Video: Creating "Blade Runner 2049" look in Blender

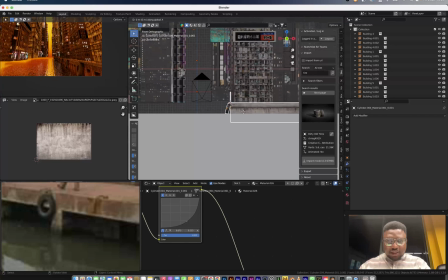[12:30]
And then in the y-axis, I'm going to Alt D, X that, and SX minus 1.
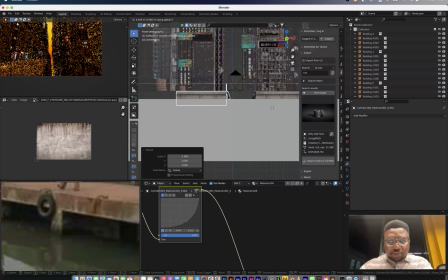[12:36]
So we have this facing the other side, so we just G, X, and bring it in, and just make sure that it laps this building correctly.
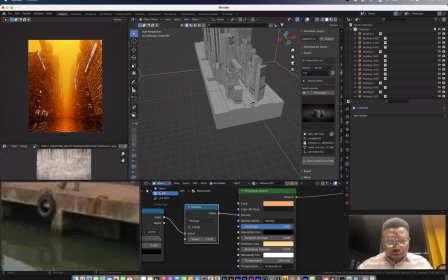[12:46]
Okay, the intensity from the sun, I want to make that a bit more intense, so that here is a clear, vibrant yellow.
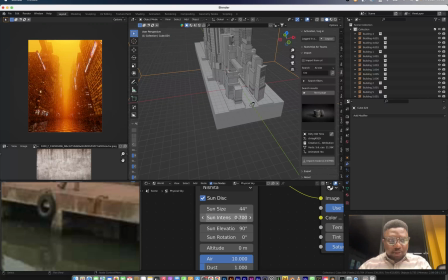[12:54]
Right, so I want to bring that intensity to maybe 0.7. Okay, so you're now seeing the difference from the top. It's looking like it's really topping it right now. So what I want to do next, I want to bring in, let's bring in some birds.
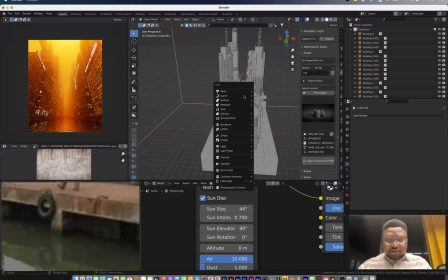[13:07]
So I can do Shift A, image as plane.
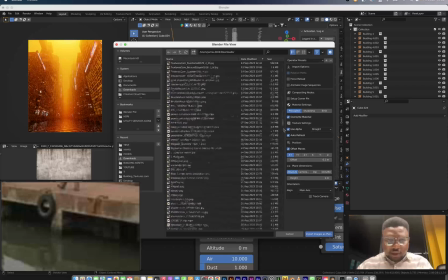[13:11]
And then if I go to my download, I have a download that has some birds as PNG.
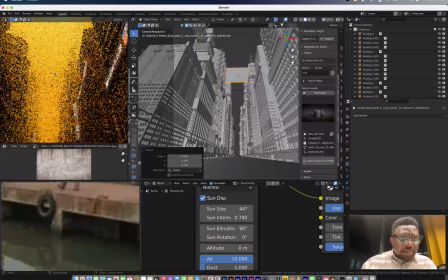[13:18]
You can download anyone from the internet. I can see the birds over here. If you look really closely, you will see the birds.
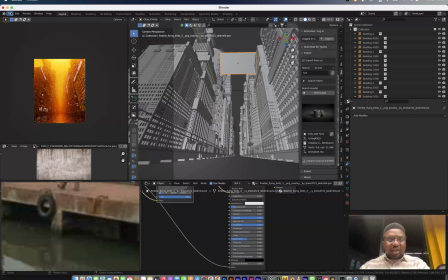[13:24]
So the next thing we're going to do, we're going to bring in our vehicle. Our vehicle is just going to be our keke model that I've modeled in the channel, I think once.
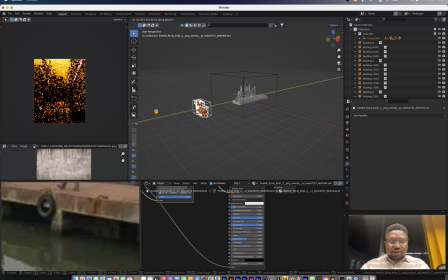[13:32]
So the first thing I want to do to make sure that this model is ready is to try to remove unwanted things.
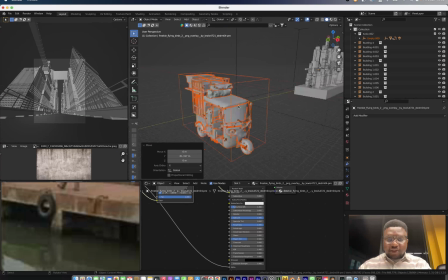[13:39]
As you can see, the scene is already getting too heavy, and I'm not even halfway there yet.
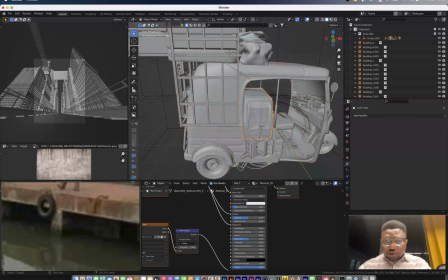[13:44]
So I want to remove these objects.
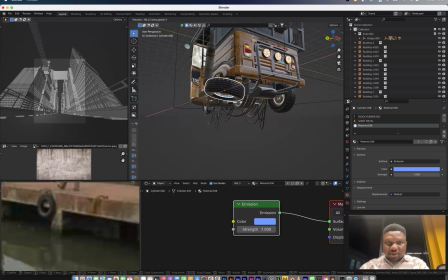[13:46]
Another thing I want to do is to lay this flat, and then maybe delete this, and then which one we can duplicate for the other part.
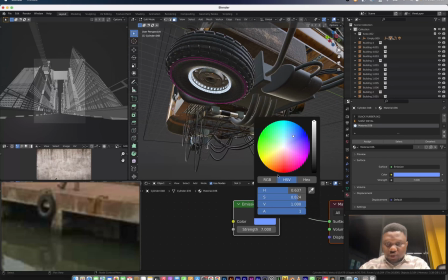[13:55]
So this, we can just select that part and it take us to the emission there, and we can just take this up to 70 also.
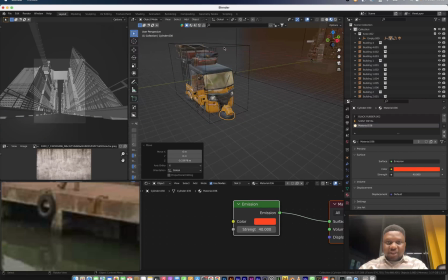[14:03]
So we have everything all parented to this empty right here. So I'm just going to select all of my meshes, click one of the mesh, and then what I'm going to do, I'm going to Control J, right?
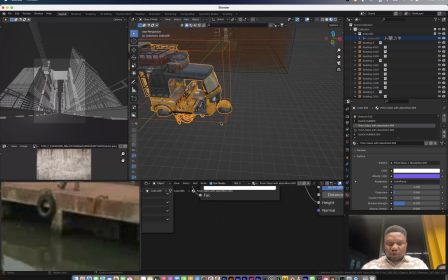[14:17]
So all of it is now one mesh. I can control all of it with just this empty here. So I'm going to change this to solid view, and then we have our render view back working.
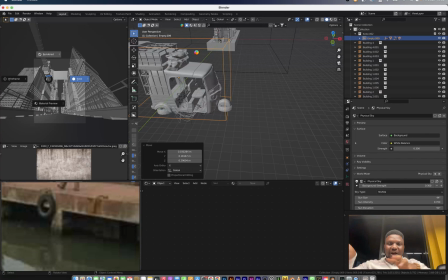[14:31]
I'm just going to distribute this vehicle across the volume in just a way that it looks cool. It's nothing really like that.
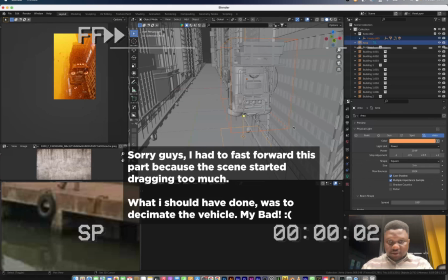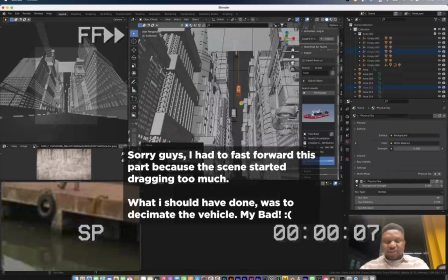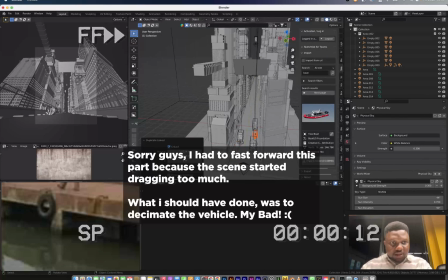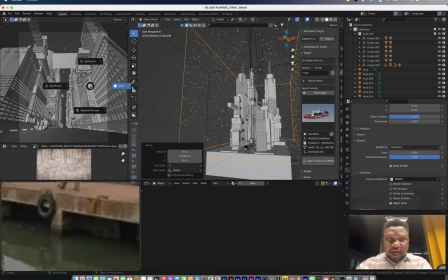[14:55]
Okay, so I think I'm good on the vehicles. I just want to run one test render and see what that looks like.
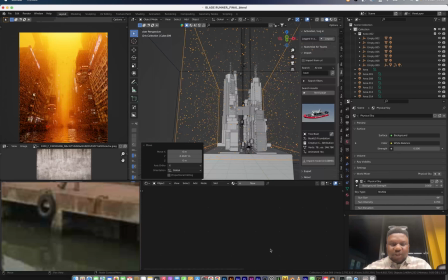[15:02]
Okay, so now we have our render back.
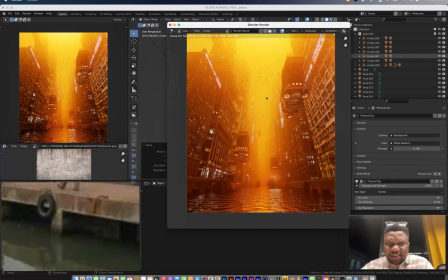[15:07]
What I'm going to be touching for the next iteration is, I think I want this to reflect a bit more, so I'm going to add light to this.
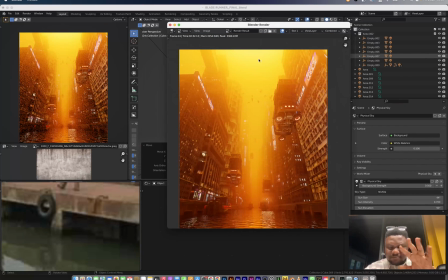[15:15]
It looks like the sun is looking too far from the scene, so I want to bring it to somewhere here. So I'm just going to reduce the sun elevation a bit more. And this pattern, this here, looks too fake, so I'm going to break up this pattern a bit more with maybe some scaffolding. So that's what I'm just going to be doing for the next few seconds.
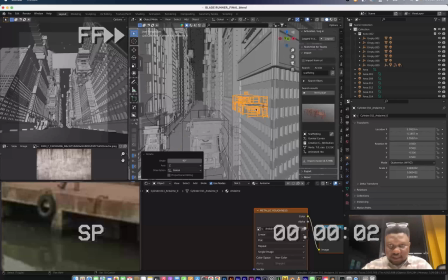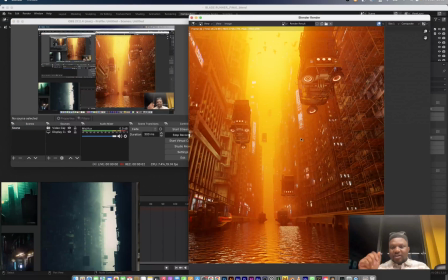[15:40]
Alright, so guys, I have a render now, and this is what it looks like.
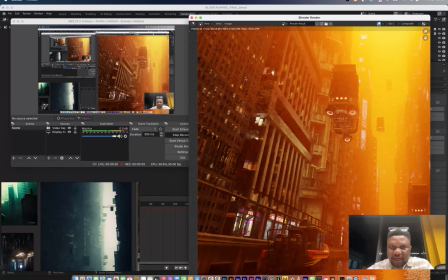[15:46]
I see there's some noise going on here, despite raising the volume, and I feel this comes from the denoising, so I'm going to turn off the denoising when I'm rendering next time.
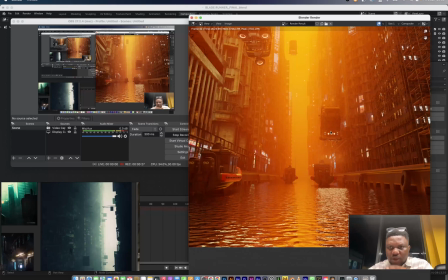[15:55]
And then this light that's supposed to illuminate under of the vehicle, you can see that
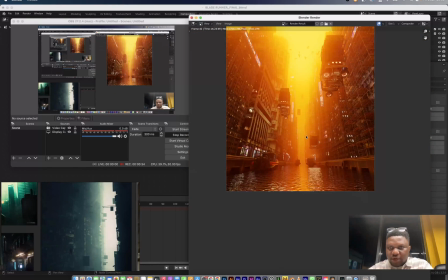[16:01]
it's showing in the volume here, so I'm just going to correct that and run another render again.
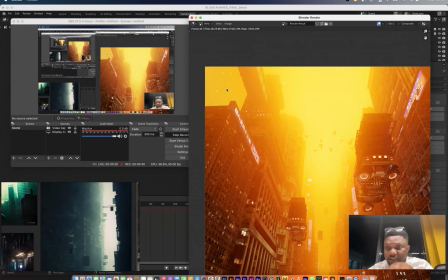[16:07]
Also, our ambers, I don't know why our ambers aren't showing, but I will try to fix that.
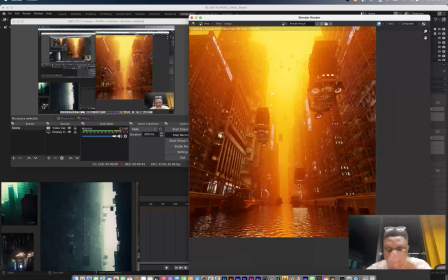[16:13]
If it doesn't work, I'll just take it out.